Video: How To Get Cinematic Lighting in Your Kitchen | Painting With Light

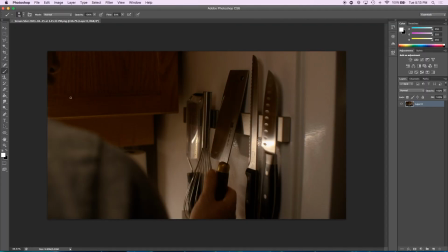We're using the 30mm Sigma. Okay, so for this scene, obviously, I think there was two sources of light. We obviously got the, just underneath here, we have a tube light, which is going on, and just off camera, we have the China ball again. This is the star of the show. In fact, secret,
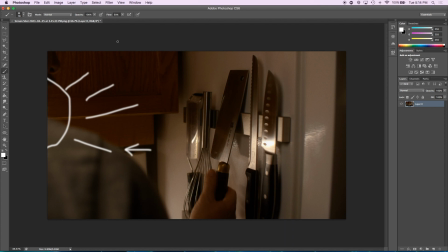I made this video in general to test how good the Aputure B7C is shooting cinematic looking footage. Stuck in a cheap, like $5 China ball, and it performed amazingly well, and it was the cheapest light ever.
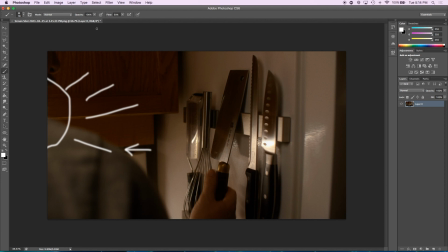And I'm basically gonna make a video down the road here talking about why you should buy one of these if you're starting. If you work on YouTube, if you work on Twitch, and if you work as an indie filmmaker, you need to buy this setup. It is dirt cheap, and it is some of the best light you will ever get.
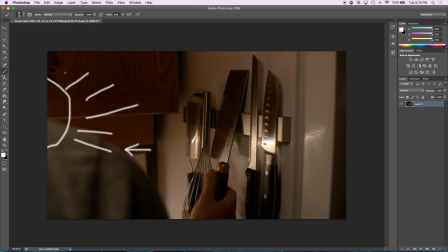I'll be making a video on that very soon, and I'm using this video as an example. So this was doing a lot of work here, trying to backlight everything, because not only is it practical, and that's the thing that you got to do when lighting a scene like this, especially if you're going for realism,
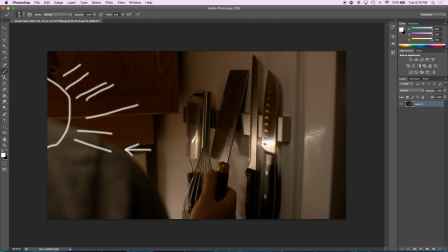even if you're taking that realism and bending it, is you need to go with what's available, what's real, what's there, and then sort of just increase it, dial it up to 110%,
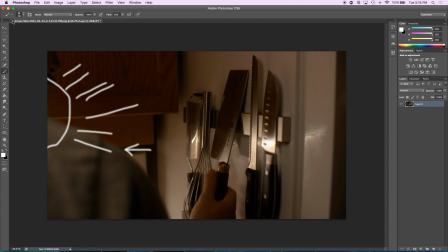120%, whatever. So that's that shot there. Moving on. Okay, so I'm doing a kitchen setup.
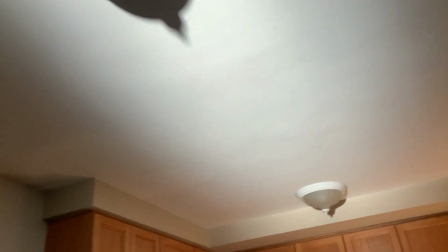We got the Godox UL150. We got the RØDE video mic in there.
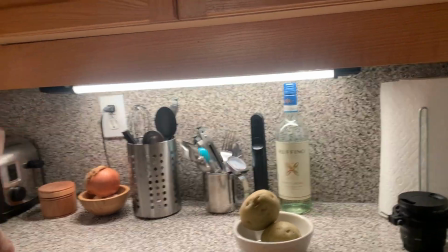This is the key light. We got the underlight Godox. We got the Amaran underneath there.
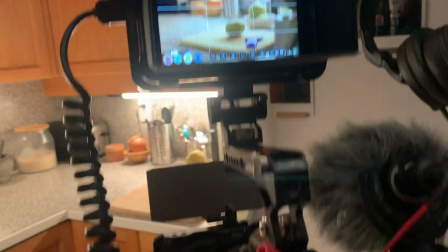There's the subject. We got this pulled up on the Atomos right now with the GH5.
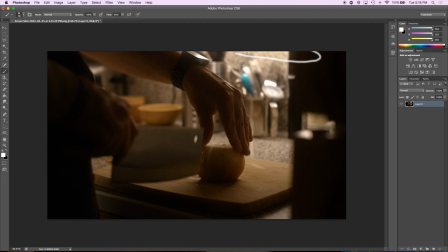This shot is doing the majority of the work. And again, we have the tube light up here doing a lot of that backlight. And I love the way that this looks, especially out of focus. And you're getting these highlight blooms here.
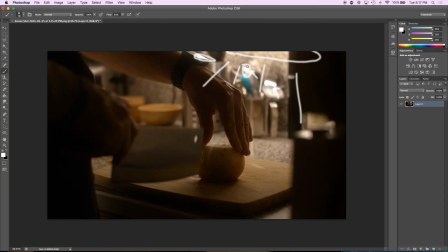I would love to add halation here. A little bit of orange and red kind of bleed off because that would look so perfect. It would actually hide that a little bit better and then also make it look like it's classic 16mm, which was like what I was trying to go on.
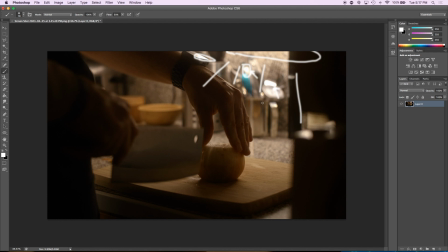My GH5 is a digital equivalent to a 16mm film camera, essentially, with its sensor size and everything. So it would really make everything look very spot on if I got some halation going on.
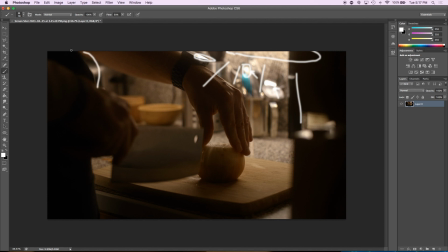Anyways, I don't know which I would call our key. This is technically our backlight, but just that camera, once again, China ball, lighten everything from the sides here.
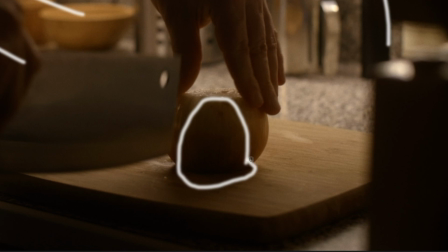So we're actually seeing the dark half of this onion and all the food that we're looking at, but you still get enough information on the sides running across. Got some highlights here,
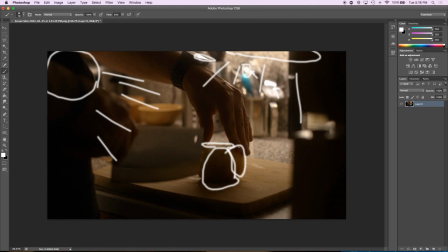midtones here, and you really get a good sense of what the object is, even though we're looking at the dark side of the subject.
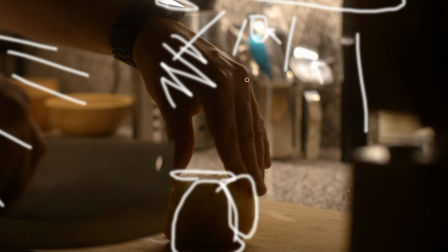The way that this looks, it looks great. The rim light, the fall off, the shadow, it's beautiful.
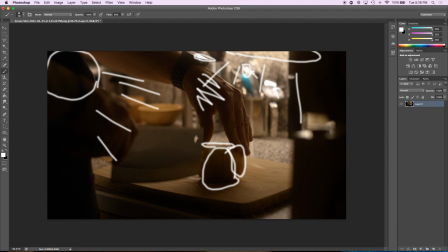I love this sort of cinematography. Most kitchen shots that you'll ever see on YouTube is shot in like high key, and I wanted to show something that was a little bit more realistic and sort of low-key sort of lighting.
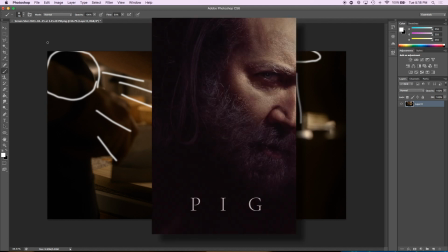Something like Pig, which was a great movie, and I think it really highlighted, to me, that is cooking.
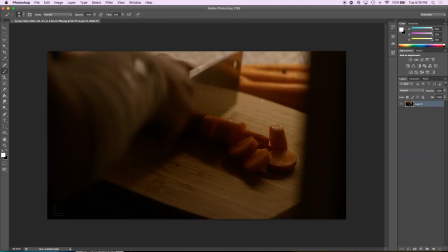Yeah, actually, we'll do this one really quick. So this is the exact same shot, exact same setup.
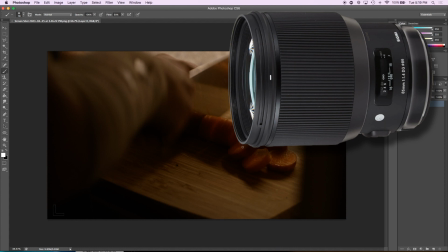I just lifted the camera, and I think we put on a 85mm instead of the 50mm, which we were using before.
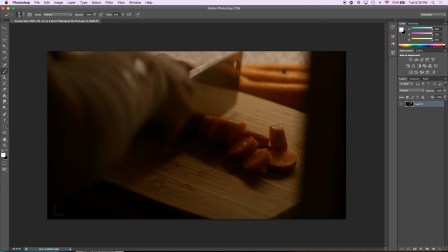So exact same setup. That's just it. It was good to have the two angles on what we were doing though.
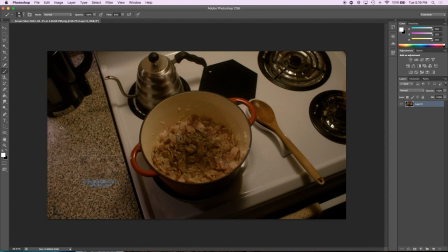Just slightly shifting the perspective a bit really made that shot. The overhead, this is actually probably the last thing that I shot. The practical would be the lamp light, which is coming from here. This is what's essentially lighting the scene.
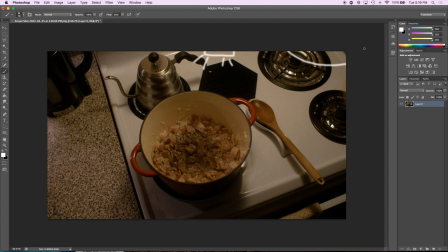So we're going with that, but I think I actually turned it off, and just off camera again, hey, it's our old friend, it's the China ball. And that's actually where the source of light is coming from. It actually might be a combination of the both.